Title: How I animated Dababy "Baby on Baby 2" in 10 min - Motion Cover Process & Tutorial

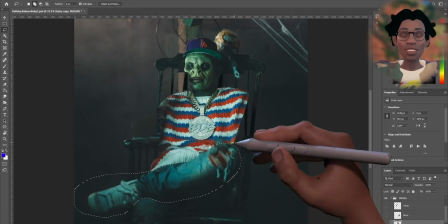[4:18]
I don't know why y'all are importing Photoshop files into Premiere. You don't need to do that. Just import your Photoshop file straight into After Effects.
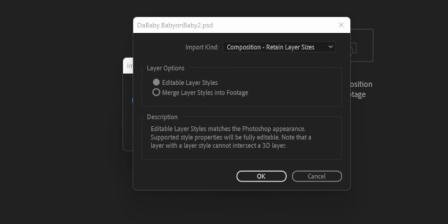[4:31]
After Effects. Okay, so when you're importing your files into After Effects, you'll be prompted with this message if it's a PSD.
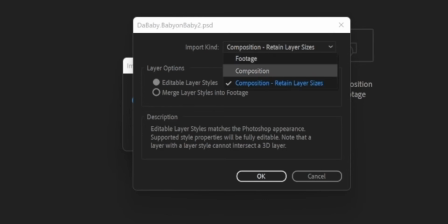[4:44]
You can import it as a composition or composition with retaining the layer styles. Don't bring it in as footage. It'll flatten every layer and it'll be just like a video. So bring it in as a composition or composition with retained layer styles.
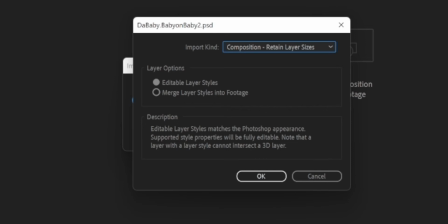[5:04]
If your image, if you have a layer that's not the full size of the composition, it will,
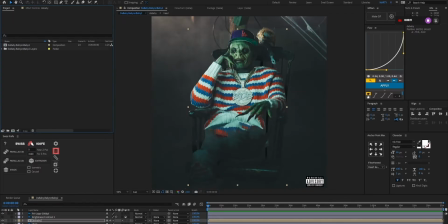[5:16]
retaining the layer sizes, you keep the edge of the image you cut out.
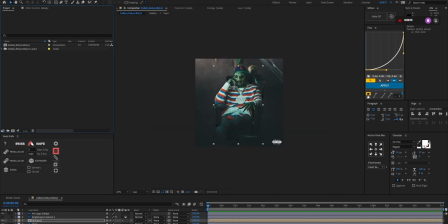[5:21]
If you chose composition, this layer would be the size of the composition, even though it's only this image. So I hope that makes sense. I'm not a technical person.
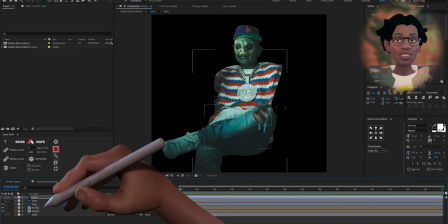[5:37]
In After Effects, before I animate, I make sure I parent my layers. Since arms and heads and legs move with the body,
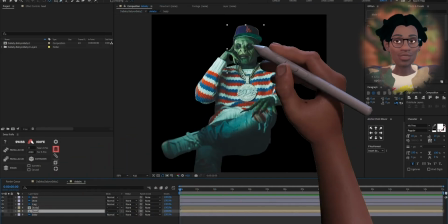[5:49]
unless you're chopping someone up like Jason, things need to be attached.
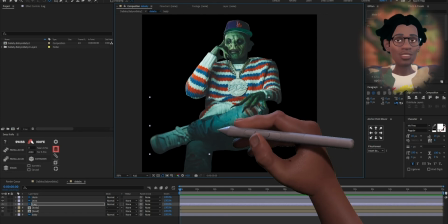[5:53]
So I attach the arms, head, and legs to the upper body, and I also make sure my pivot points are where they need to be.
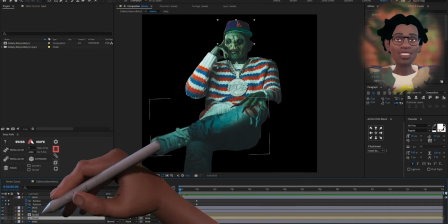[6:01]
The first thing I do is get my base animation. I animate the arm and the body rocking.
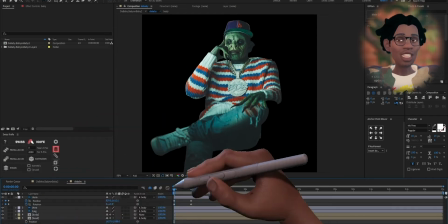[6:09]
That gives me a good idea for how I want the rest of the animation to move.
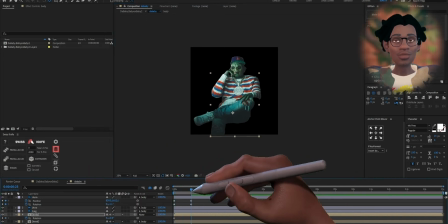[6:13]
Kind of like he's being creepy, waiting for someone to walk in the room and see him like that.
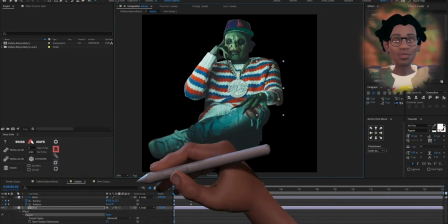[6:18]
For the right arm, I just use simple rotation animation. For the left arm, I use puppet pins.
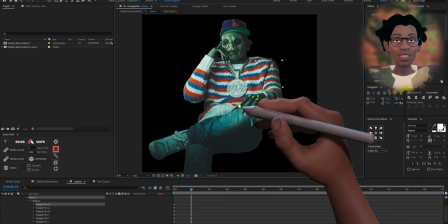[6:23]
I pinned the shoulder, underarm, and elbow down so it would sit still when I animated the hands, which were just puppet pins on the fingers and knuckles.
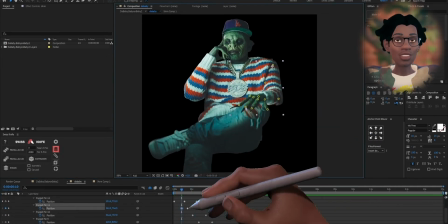[6:34]
I used offset keyframes to get the fingers tapping animation, and that just added extra creepy to his already creepy. And a little foot rock using the puppet pins to give the extra creepy some impatience, because he tired of waiting.
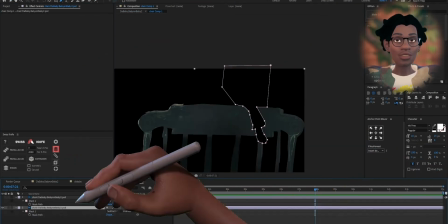[6:55]
And I almost forgot about that puppet in the chair. Had to cut that out and fill in the empty space.
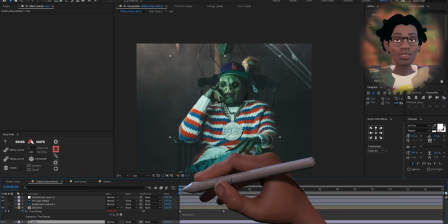[7:01]
And to animate the swinging arm, I used the same technique as I did the fingers. Not my best swinging animation, but it worked. It did what it was supposed to do.
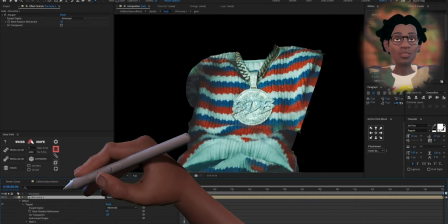[7:16]
I actually forgot to do this in the beginning, so I actually hopped back into Photoshop, used content aware fill on the selection,
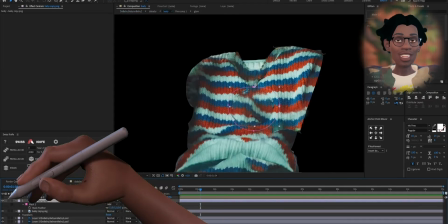[7:24]
exported it, imported it back into After Effects, and just plopped it in place.
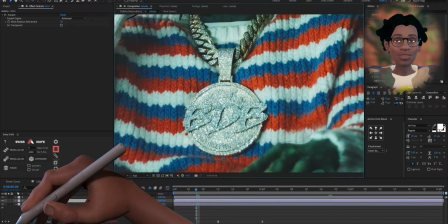[7:29]
Adjusted the fit, feathered some edges, and boom, chain gone, sweater right.
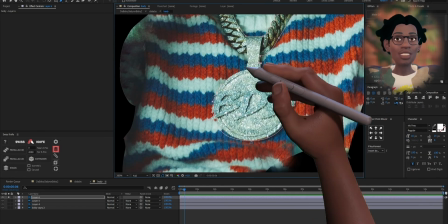[7:34]
So whenever I add a sparkle, I always duplicate the chain layer and add a tint to make it black and white,
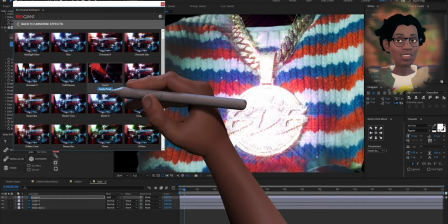[7:43]
levels to solo the highlights. Then I add a new layer with some animated turbulent noise
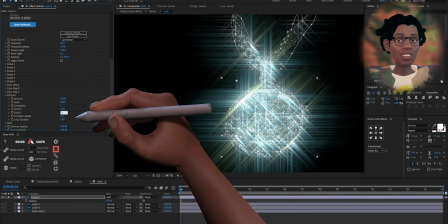[7:50]
as a track mat that'll give the layer some animated variation. Pre-compose that and then add the glimmer.
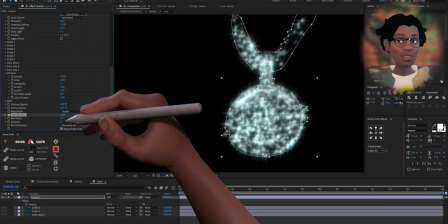[8:00]
It's a little extra to add some sparkle to a chain, but I like the results.
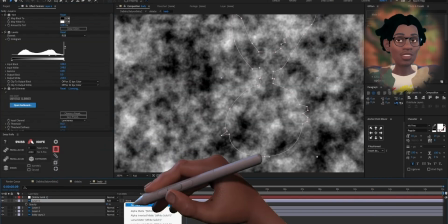[8:06]
And for the sparkle, I use the sparkle. For the sparkle, I used a plugin called Glimmer from Red Giant.
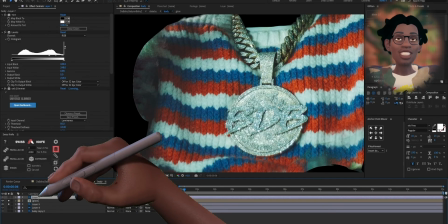[8:13]
Now, don't sleep on plugins, because if you can afford them, they can save you a hell of a lot of time.
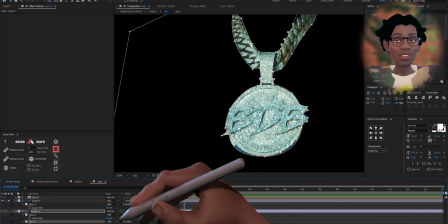[8:20]
Absolutely worth it. Don't sleep on it.